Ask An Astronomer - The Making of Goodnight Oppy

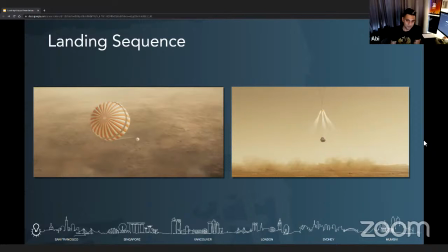But we had to make this bit cinematic just so that you can keep the viewers engaged and heighten the sense of tension during the sequence violent stage so you know lots of camera shapes and the deployment of the
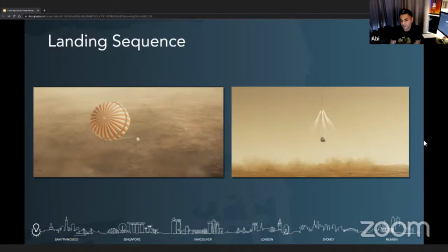parachute as well was treated more like a relief right after that initial entry phase right so we'd still kept one eye on realism in terms of like you know you see the flutter in the parachutes the
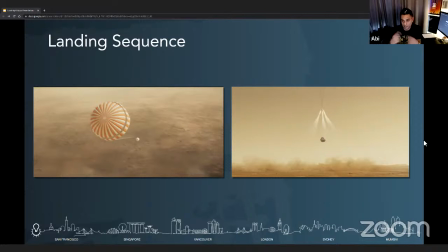when the boosters come out to slow the descent down the dust being picked up all that is as real as it get. But in terms of camera angles, in terms of just adding sense of atmosphere that the module is just passing through, because if you just imagine a shot as it is, it would actually be quite,
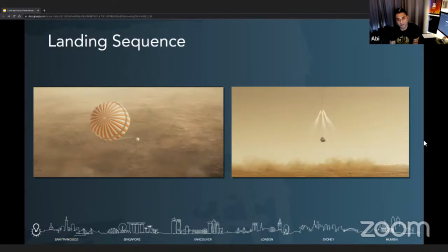it wouldn't be as dramatic, right? So we had to add little flavors of spice here and there just to make it more interesting. I think that highlights a key difference between people who work on rovers like this and then people who are watching the results of the rovers like this,
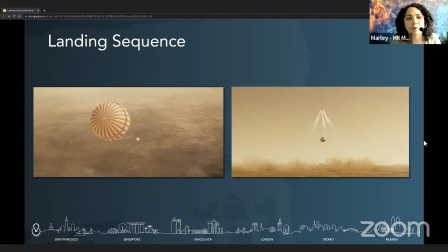Because watching the landing sequence in the film, I was just as stressed, even though I know what happens, right? Like just knowing the intricacies of what has to happen for the landing sequence to be successful. Whereas, you know, watching it, it's like, oh, the parachute came out. That's good, right?
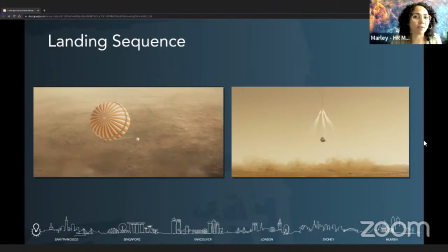And so you have to really make it like try to emphasize, you know, just how many things have to go right for this to be successful. I do feel like that gets lost in general with launches and landings, but to translate it now to a film with, you know, limited information is a very different challenge.
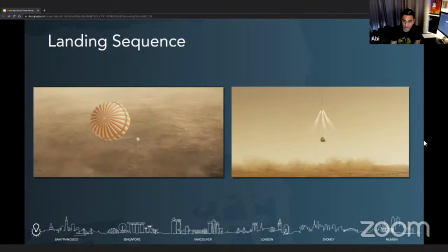Yeah, and music plays such a huge role in the whole thing, right? You know, that definitely heightens the tension in the scene quite a bit. And even when you watch Good Night Opby, you see the camera moves. The camera points of view are a lot more fanatic.
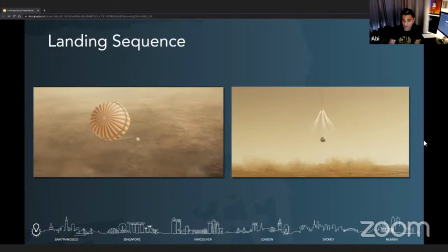There's a lot more camera shake. There's a lot more quick cuts in the way we see the modules enter the Martian surface atmosphere. and then once everything deploys and it lands and things settle down the camera then comes back to a much more
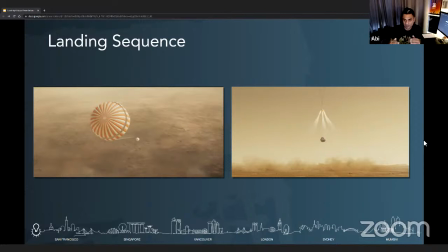stable settled down look so even as a viewer now you've gone away from that frantic nature and now to a much more stabilized point of view of the whole thing so not only are you you know animating the rover and
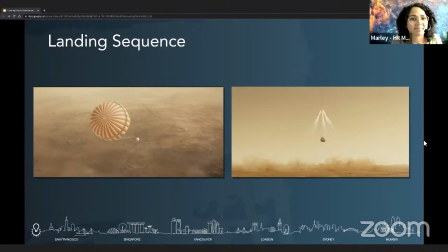making sure the rover looks emotional enough you're also making sure that the camera shots you're using are making the viewer emotional enough for for the film as well. Yeah, I mean, it's all in the framing and composition, right? Because you can turn something that looks fairly simple into something very cinematic.
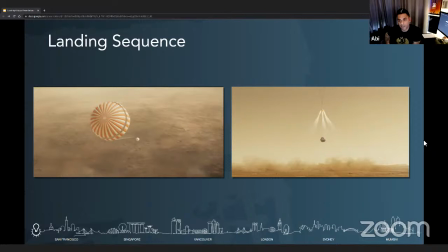And that's what we had to do, because we had this massive expanse of landscape, which is nothingness, just dunes and rocks. And we had this one tiny rover traveling through the landscape. And we had to use creative camera angles by placing rocks in the foreground,
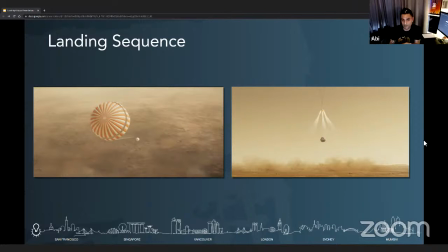by choosing different angles to make the rovers look either heroic or like, you know, as if they're distressed. So framing and composition plays a pretty big role in the way we portray things on the screen. Great. I guess I don't know if you'll talk about it, but my next question, you know, in portraying stressful situations,
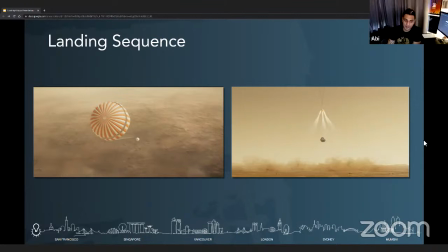of course, comes with the ending of Opportunity and that big Martian dust storm. So do you have anything to share about that?
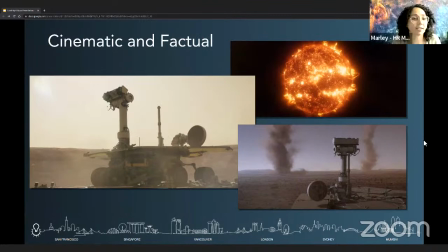I don't have images, but I can definitely talk about it. Oh, this actually, this slide is perfect. We do have, yeah, we do have the twisters that turn up, right? The dust devils come up. The sandstorm, the dust storms was fun, was really fun to do.
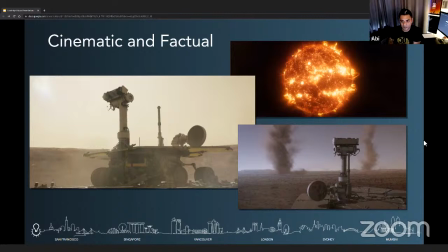That's where we could flex our visual effects muscles a little bit because, you know, we're just creating these massive, massive dust storms that pretty much dwarf the rovers. And so there was a bit of a debate that happened as to like, you know, do we really see lightning within the sandstorms?